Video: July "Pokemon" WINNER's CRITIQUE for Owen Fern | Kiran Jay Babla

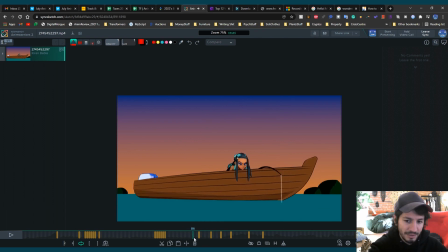499s
Yeah, it's very clear here, I like this, there's good staging, you see that moving first, the fishing rod, then she looks, that draws the eye nicely, so keep that stuff up, it's nice to keep the eye drawn.
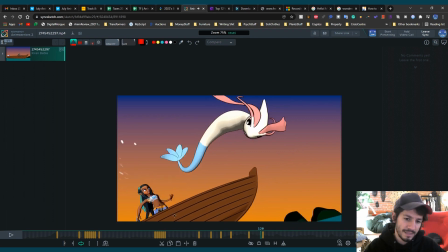515s
then the i would say this this bit here while it's well animated
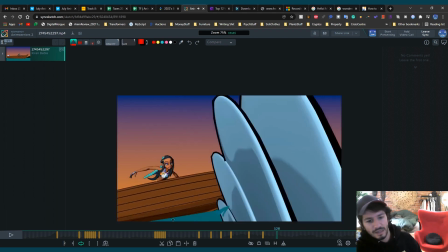521s
this might just be a preference thing i think um you know you've got a
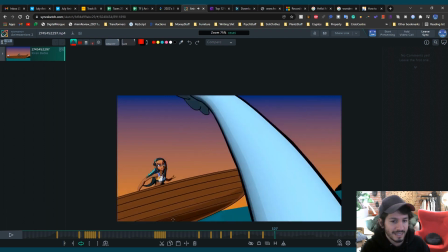526s
nice like a nice mechanics with her like sort of stumbling back but i would
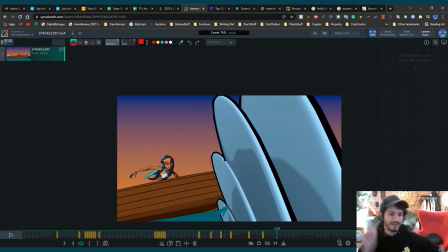531s
say those sort of uh wavy arms are maybe a bit unnecessary
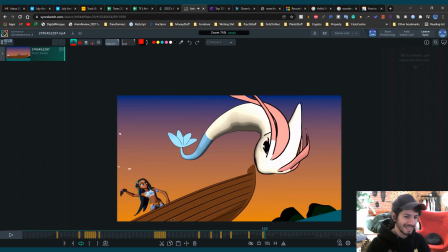536s
i don't know um um again it's cartoony so i it's not something you really have to like
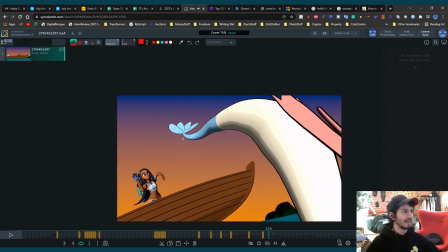544s
it's just something that i would say that makes the shot very obviously cartoony and not so grounded i personally would have gone for maybe like one wave like that just one and then sort of settle
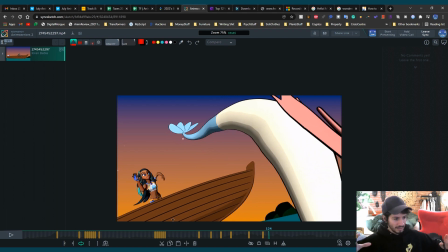560s
into like a sort of solid like like stance but i think you've got like three of these waves and for me it's a bit much
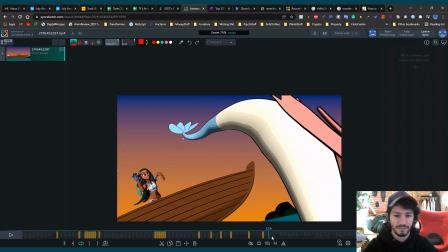574s
and it takes away from the actual mechanics of the shot. I would say this shot is something, you know,
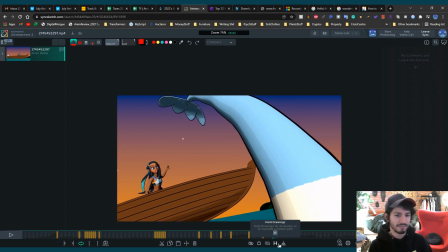581s
if you wanted to stay in cartoons or go to like Sony where they're pretty known for doing cartoony stuff, I think you could get away with that stuff there as well. I tend to do that at Sony but if you want to go to like the more you
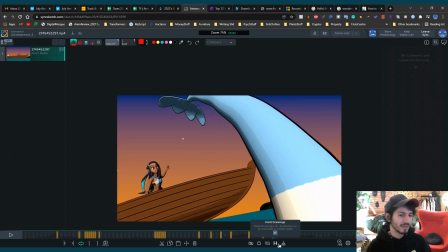597s
know the bigger studios i would say they they want to see a bit more grounded
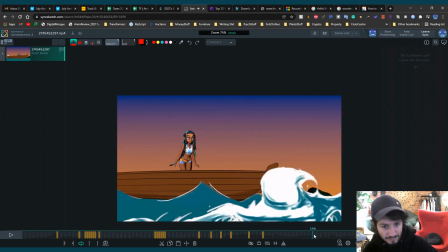601s
mechanics and i'll be honest i don't know if i'm even there to to give many body mechanics notes you know
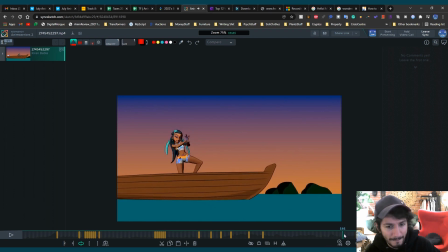611s
for this i can see some things like like where she's um stepping here i think you've got like one extra step right here and something about the mechanics there um it feels kind of soft i would imagine
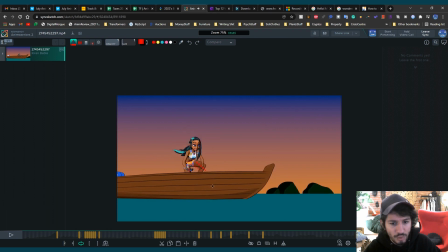628s
like this foot this would already be coming down and that way it sort of hit the ground here and this would come up this leg would then come up right now it kind of looks like it's coming up at the same time so everything
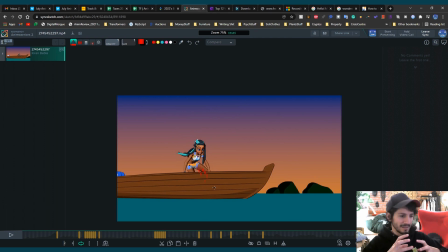645s
flows nicely but it doesn't feel as uh physically real feels very soft so i'd kind of want to see that foot come down you could probably get a little like where where the where the hips currently do
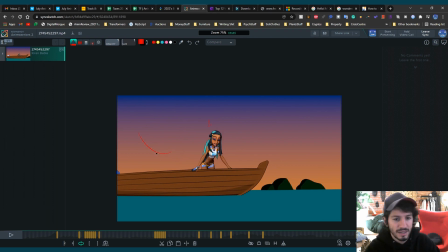660s
this nice arc just they do this nice arc right now i wonder if you could have like a little bump in the arc i almost think that would keep it a little bit grounded like you know might look a
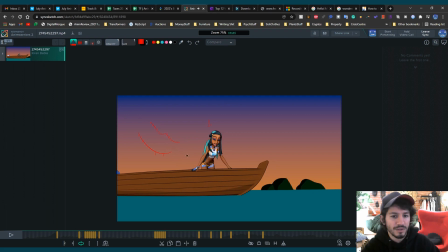675s
bit you have to be careful of that looking too uh busy but i think it could do a little bit more of a bump i might have done that a little wrong it'll probably be more like that ignore what i just drew
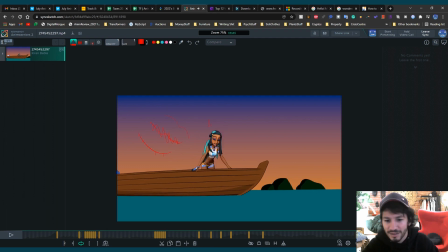692s
i'm just gonna scratch that out i can't remember i don't know how to erase on this thing actually to be fair oh there it is hopefully they cut this bit out so yeah a little bit of a bounce there she's coming down in the hips so
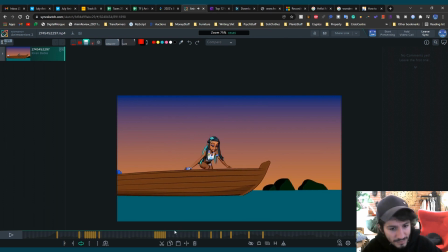712s
like same here where where the foot hits the ground at this point i'd imagine the hips are still going down then when the hip foot hits the ground then she shoots up right now you've got this stretch in the
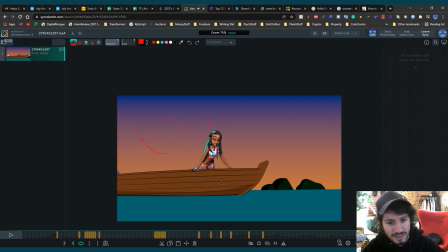729s
in the chest as well as the hips going down. So it doesn't feel like I don't feel the antic or the hip on the deck of the boat and then jump. It feels quite soft. Maybe there'll be just here.
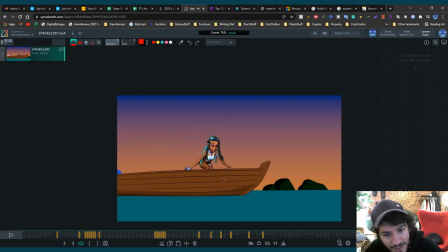748s
When that foot comes down, she's still down and then boom, then they then she stretches out.
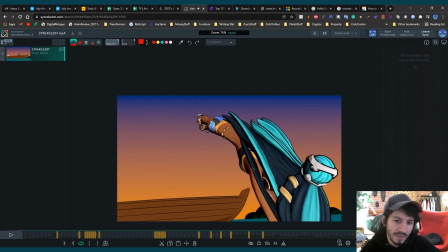755s
This dive looks really lovely.
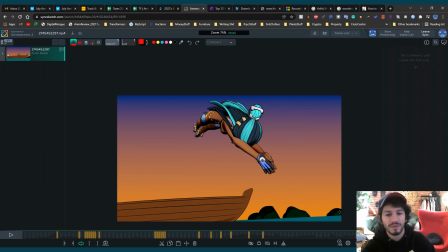761s
I wonder if the hands could be clasped together but i don't want to be too like picky it's just preferences done
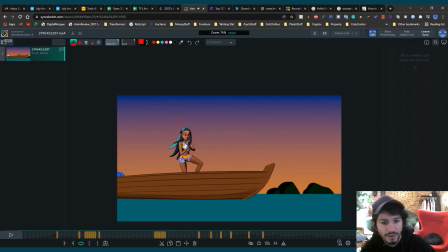768s
and the thing is more more i go through this the more i just pick on things i want to go through like the main things one of the main things here i notice with the hands when they're clapping
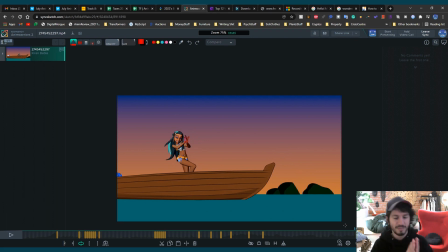783s
um feels like it's not um as grounded as it could be you've got this like waviness to the fingers and i think sort of similar to what i was saying before the overlap kind of might be a bit overkill here i think you know keeping the
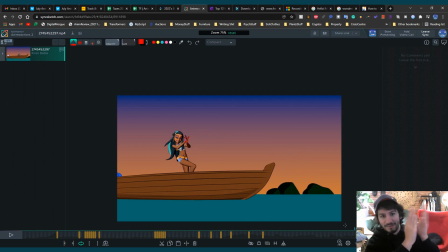800s
hands stiff and you know like oh she's like you know a fast back and forth where she's like slapping her hands could look really nice but the the overlap in the fingers kind of softens that clap and then you lose the silhouette for a second so i wonder if you could keep it
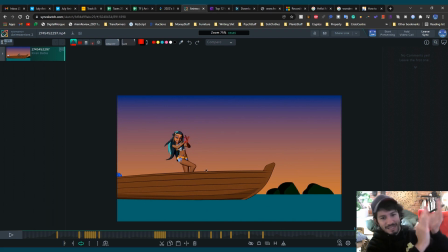815s
out like that and maybe keep a stiffer pose i think that would make it feel a bit more grounded rather than right now it feels a bit too wavy and the sound effects sound like a nice kind of feels wavy there um
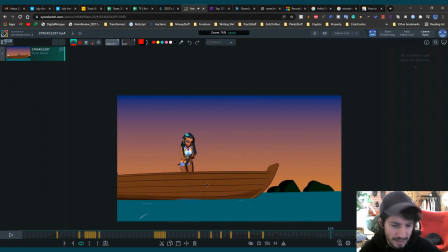833s
right here this this i would say is um very subtle thing but you've like twinning going on here where both arms are moving at the same time flows nice like you're uh depending on the studio you know like sony might quite like that you know very like um
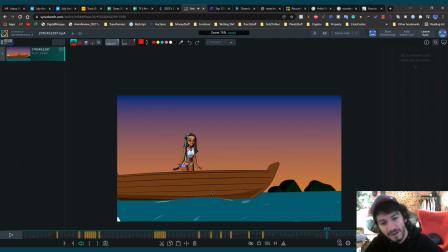854s
hotel transylvania like cartoony but i would imagine it would look kind of nice if you kept this arm out you know still out there while this one's moving in just to break it up just the and you know like rather than them both doing the same pose um
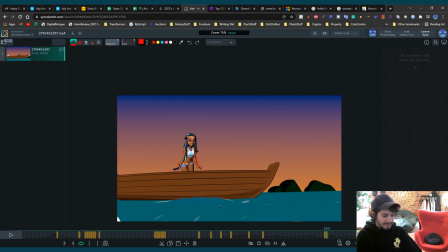872s
you know that's that that's your a pose and then it's going up to the clap but you could get like this hand up there first as that one goes you know i'm really exaggerating it here but you know it could come up and then
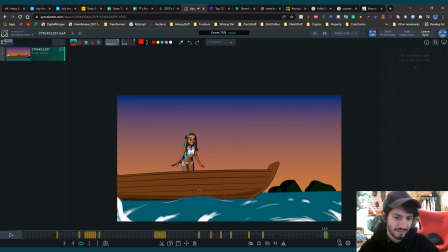888s
but right now they're both moved together i want to see that not happening
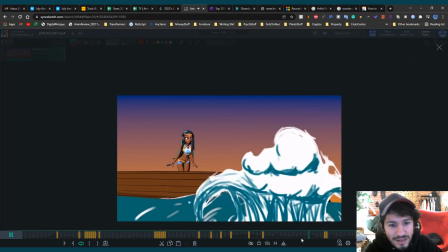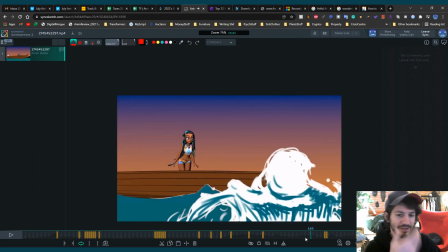900s
you know this if you had more time i mean obviously you can stretch the shot as much as you want you it would be nice to see like
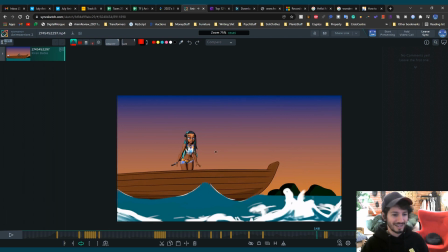910s
maybe like here just a little bit of her like smiling like just before she goes into that
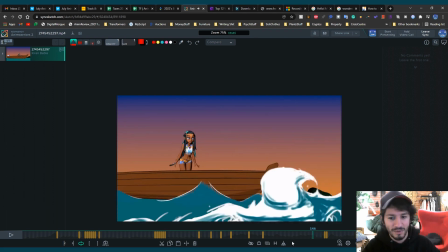917s
that way you can sort of see her thought process but then you know it's cartoony so you don't necessarily need that
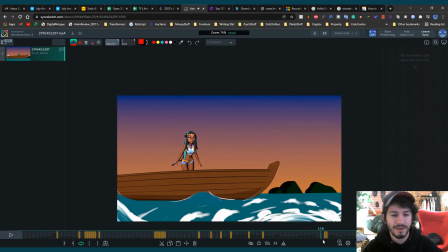923s
i just think it's very pose to posey and it works i think i can't
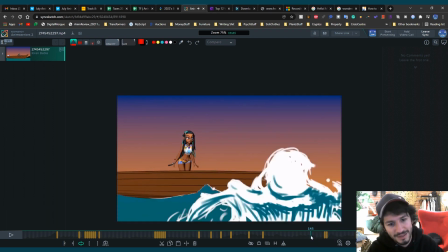930s
see as much like thought process but so seeing it seeing her look and sort of
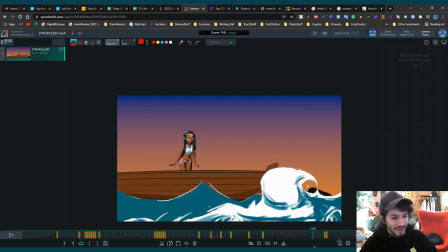935s
smiling as he's going in so it's like a build up and then and then she goes into a clap that could look kind of nice
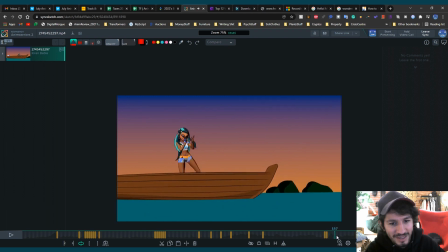943s
just a little bit a little bit more than what you've currently got One of the other notes is similar to that, which is, I think you kind of, you've got like your transitions between your like key poses seem quite,
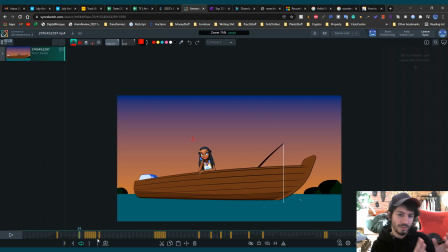961s
I don't want to say linear, but they're very smooth. And I think maybe they could be broken up a bit more. So here's your A pose and there's your B pose here. And right now she's sort of just, if I get rid of these drawings quickly.